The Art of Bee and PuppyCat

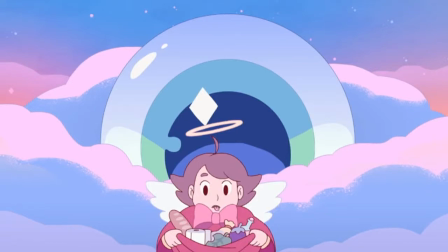(7:46)
the animation in various scenes i think is kind of just common and nothing
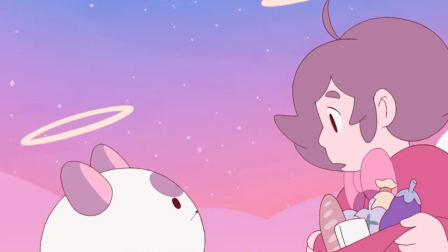(7:53)
super spectacular it's just common cartoon animation but it is
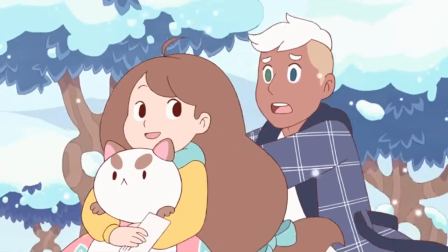(7:59)
really nice only a few scenes that stuck out to me is in being excellent in animation
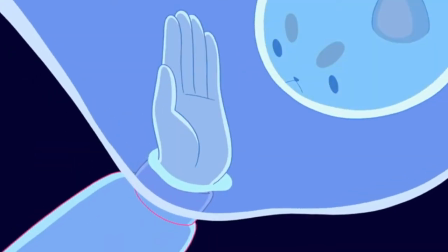(8:05)
like the dream sequences for some reason like the video game scene where like
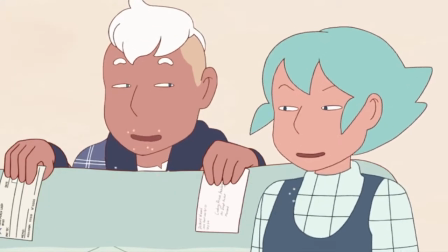(8:12)
puppy cat is flying and probably a few others in there but overall i think it flows nicely it looks
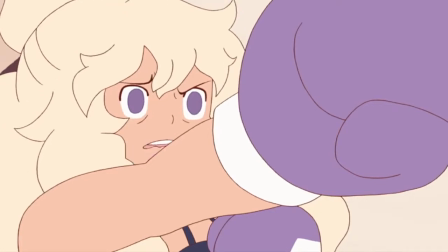(8:19)
great i'm not an animation expert here but i do enjoy how everything moves the
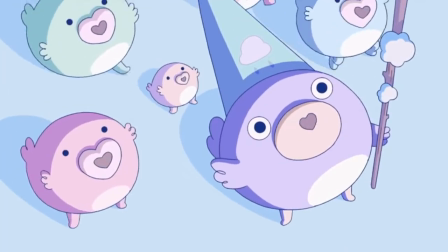(8:31)
color palettes use lots of pastels and softer colors but it can be bright
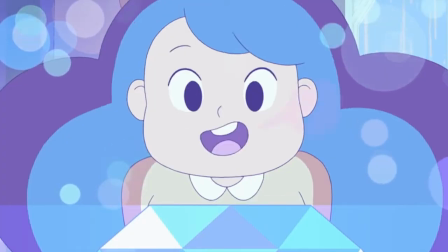(8:36)
when it wants to be the pastels make everything seem so much cuter
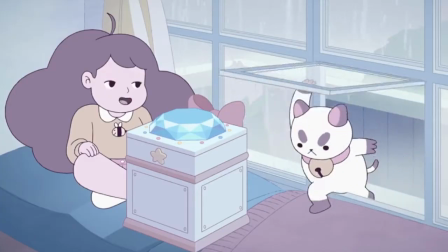(8:42)
and it's very pleasing to look at when it's raining or it's darker
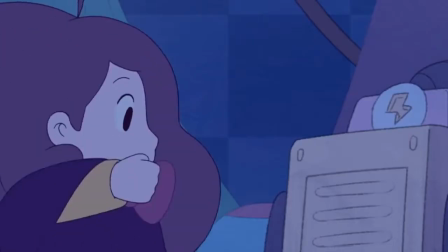(8:47)
it uses a lot of pastel blues grays and greens when in brighter settings it
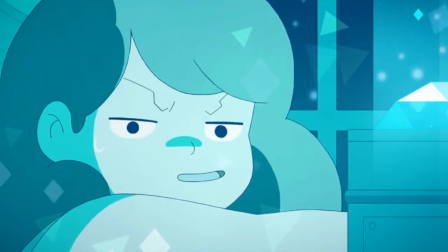(8:53)
can be natural colors or even using a certain temperature this is where I think the show really excels it's not just
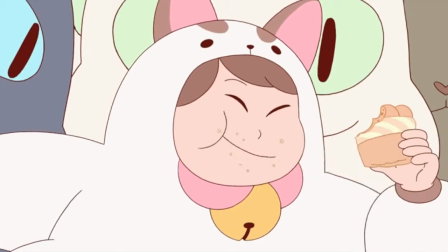(9:01)
one color palette throughout it knows when to use temperatures to portray a feeling of a place the
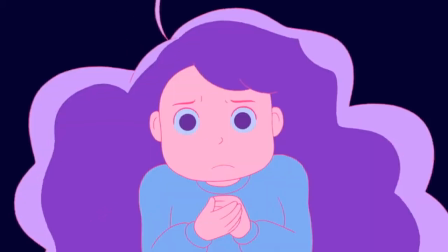(9:13)
line work in the show is fairly thin and can be actually different colors
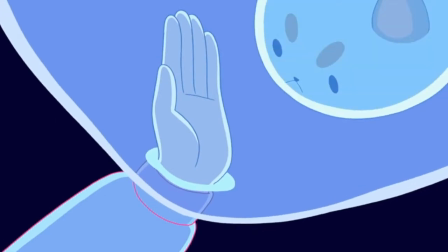(9:18)
depending on where you are and the clothing so
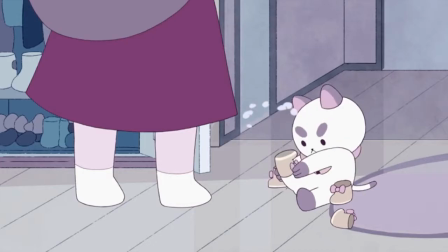(9:23)
it has a nice flow and it sometimes adds like little curly cues like paws
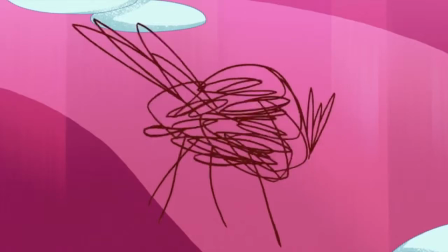(9:28)
and hair which i think is a really nice touch the
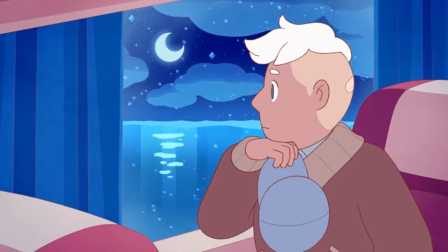(9:36)
composition of bee and puppy cat in my opinion is actually really well executed
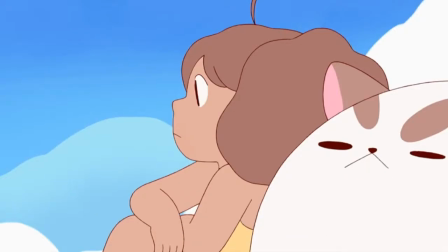(9:42)
most of the shots are really well thought out and even shots that are like just sitting there talking to each other is
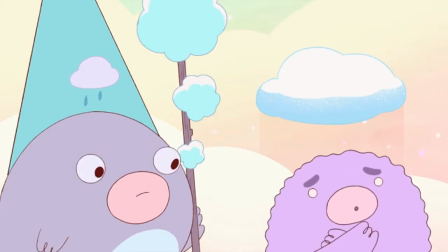(9:51)
actually really compositionally well done the composition especially of rooms and places is really excellent,
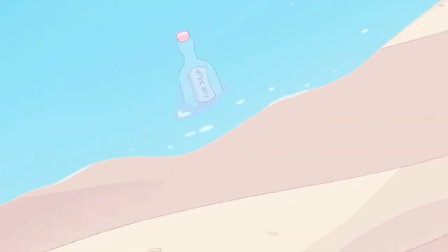(10:00)
kind of like Deckard's room, dream sequences, beaches, and others, stuff like that.
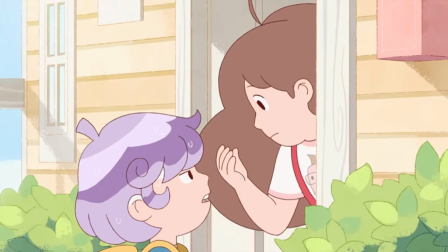(10:07)
So some of them are kind of generic, but that's okay. That's expected in a cartoon like this.
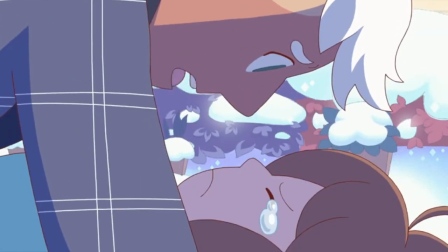(10:13)
So the composition does add more in touching scenes and are actually really integral,
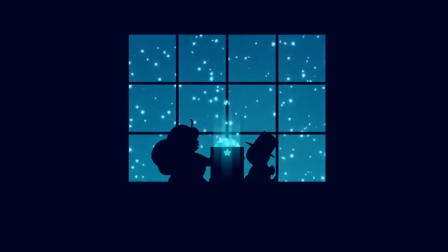(10:20)
especially in the ending, to adding more emotion. So, good job on the composition, guys, I'd say.
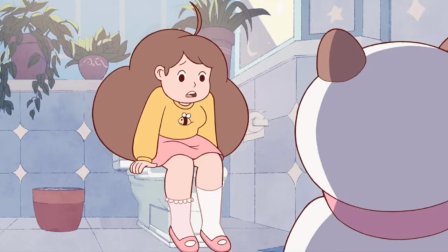(10:29)
Even though I'm not the composition expert.
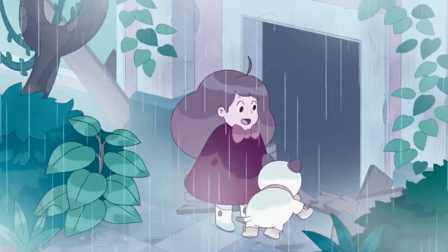(10:36)
The environments are so beautiful. Can we talk about the detail in the rooms?
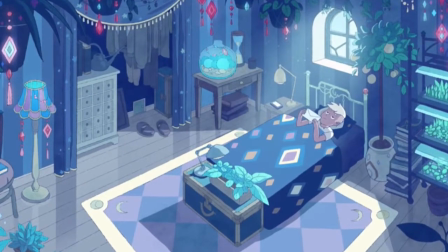(10:44)
Deckard's room is probably one of my favorite places since they took a ton of care to add that detail in the room.
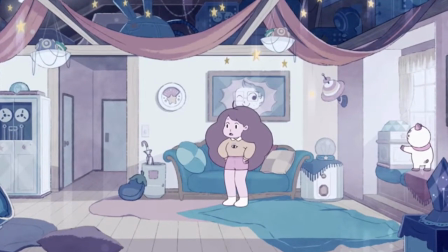(10:53)
Other rooms, like Bee's room, is also super detailed.
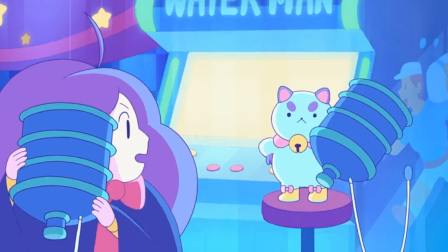(10:57)
They took their time to make things detailed instead of leaving them pretty bland, which I commend the people who did this definitely great job.
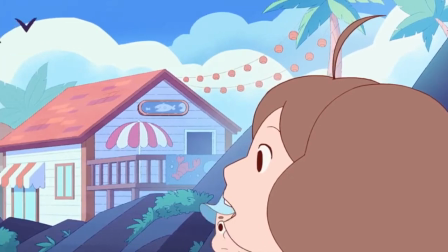(11:06)
The town in my terms is pretty normal for a cartoon show, but is still designed with care.
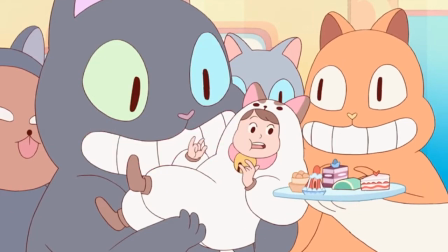(11:13)
The worlds that me and Puppycat visit are also very beautiful, sometimes having an outer space vibe,
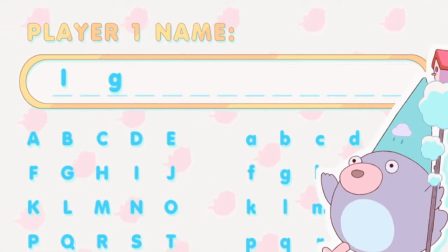(11:20)
and worlds like the video game one are very excellent with the accuracy to actual video games.
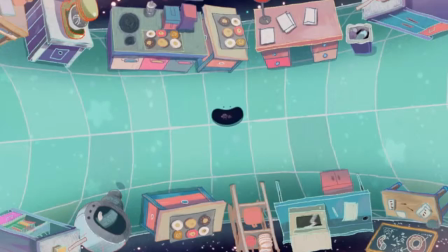(11:27)
Some worlds are designed with shapes in mind, like the cube one and the donut shaped one, giving them a lot of different feels.